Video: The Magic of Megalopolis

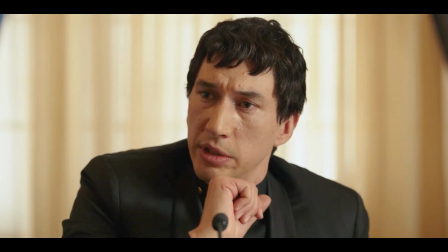0:14 Is this way we're living the only one that's available to us? My plan is a city that people can dream about.
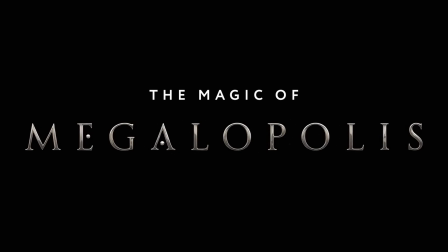Welcome to Stage 22, where we are here on the set of Megalopolis,
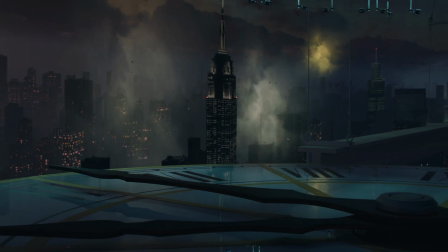0:32 and we are bringing the world of New Rome to life in a completely new way.
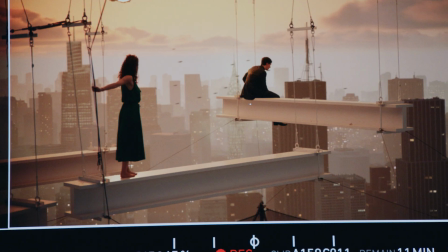0:38 We are prepping for scene 74 for Megalopolis. It is the hero scene of the film, according to Francis himself. Mr. Coppola told us that this scene was the most important scene to him in this entire film.
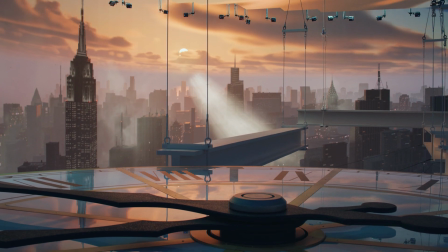0:52 So we've been working around the clock, both literally and figuratively, to figure out how to bring this vision best to life. Our job is to build the environments for any story that we're trying to tell.
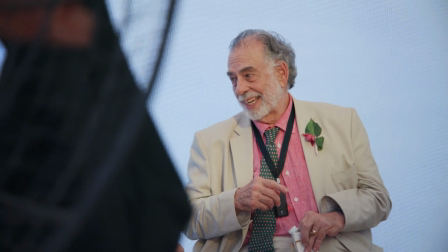1:06 When Francis Coppola closes his eyes and sees Megalopolis in his mind,
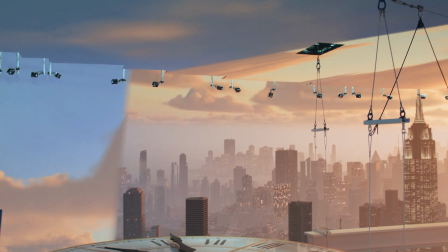1:11 we are allowing him to now physically see what Megalopolis looks like in person, in camera, on the LED environment. The volume stage at Trilith on stage 22 is really quite a marvel of technology.
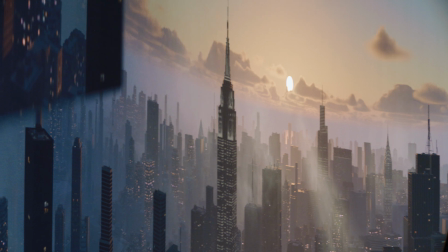1:27 We're trying to replicate a real environment and blend it into our sets and our effects without having to use a lot of visual effects to clean it up.
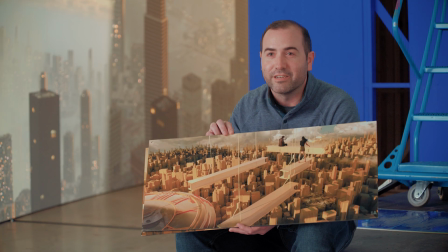1:36 So working on volume is really no different than setting up any other scene. You're always going to start with a keyframe.
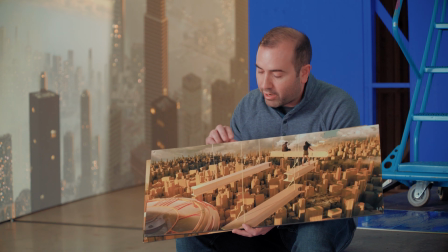1:42 This keyframe actually gave us a lot.
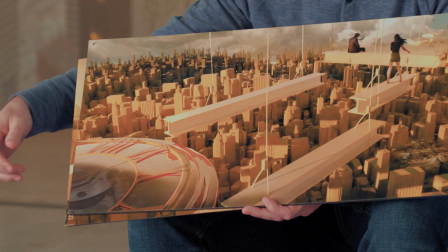1:44 We have the clock, which is actually a physical set build within the volume, along with the girders and the wires that would be holding them up. There's quite a bit of a set installed in our volume now, and so we work closely to ensure that the scene,
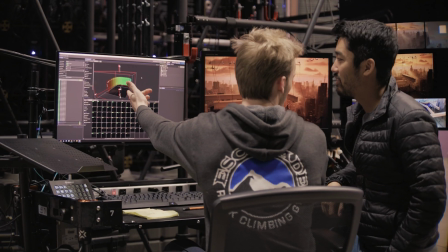1:59 the virtual version of our scene that we load, is looking good, is performing,
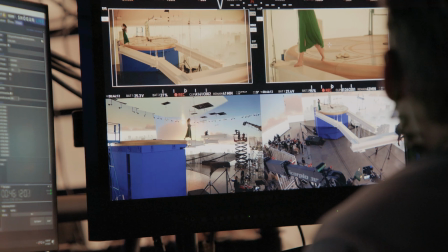2:03 and it's going to integrate well with the physical set as well, so when it comes to color corrections and how it extends into the virtual scene.
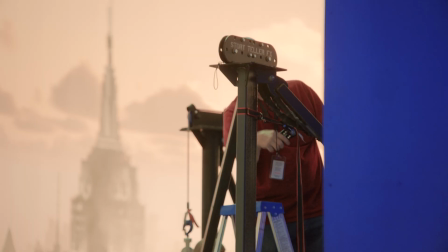2:12 For a scene like this, you do want to create some semblance of reality,
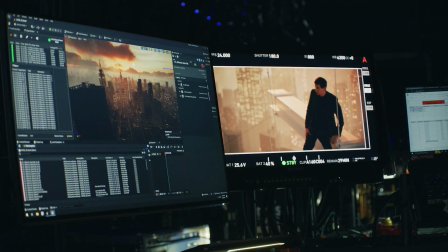2:16 so that includes everything from cloud movement to sun position, which once you move the sun, you're relighting the entire environment. The interactive lighting is great, but it also opens you up to this world where a director is going to want to put his camera wherever he wants. So we really had to get strategic. The earliest challenge is just figuring out how to build a world this large while keeping optimization in mind. One of the cool things about our stage is that we have the ability to go climb up into the ceiling and pop any of these ceiling
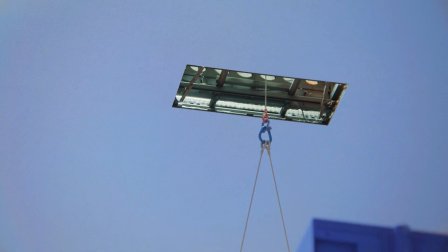2:46 tiles out so that we can insert rigging or lighting or anything the production needs to make the shoot happen. This allows us to be adaptable to any production that comes in for the set pieces or whatever they desire. My favorite part about shooting in the digital volume environments is the ability to have the control now,
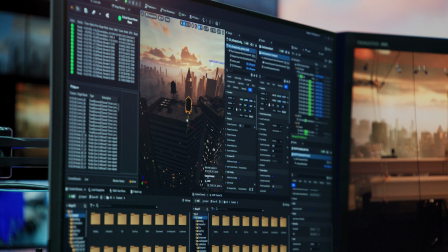3:06 to be able to lock in what that visual is. And there you see it, it's real. We can interactively place elements wherever we feel like they should be or wherever the director wants them to be in just a few clicks.
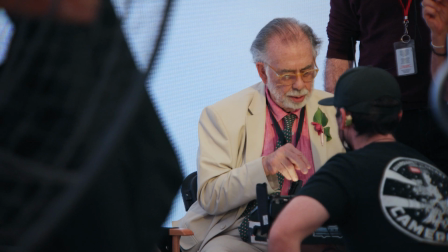3:18 We can move a whole part of a city and put that wherever you want it to go. So then the director or the DP can have a control surface where they can move it themselves instead of having to go through like a whole chain of people.
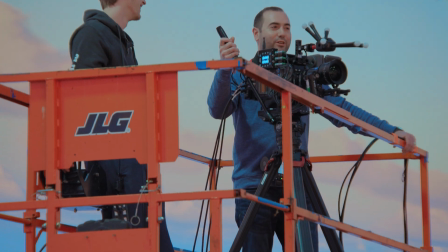3:27 Shooting on volume gives you a lot of leeway that traditional blue screen or green screen is not going to give you.
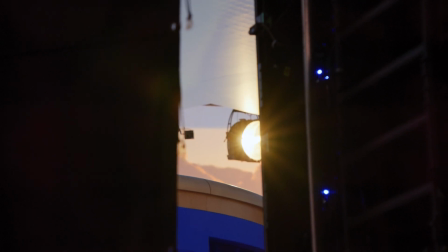3:33 I think just from a technical level, having those full lighting effects and getting the lighting on your set pieces and your talent is phenomenal. Working with a director like Francis, he likes to work with his actors.
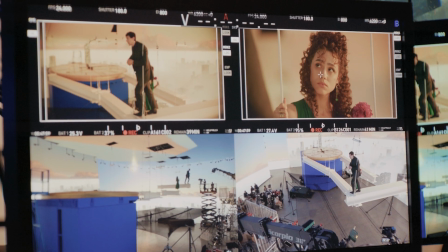3:46 And if you can give that reality to your actors while you're shooting the scene, instead of standing in a blue void, it heightens their performance automatically. One of the key elements that comes into play in this scene is when Adam Driver's character, Caesar, uses a time stop.
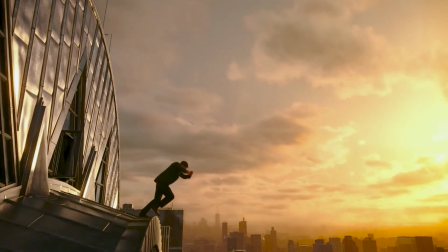4:06 And when that happens, everything around him freezes.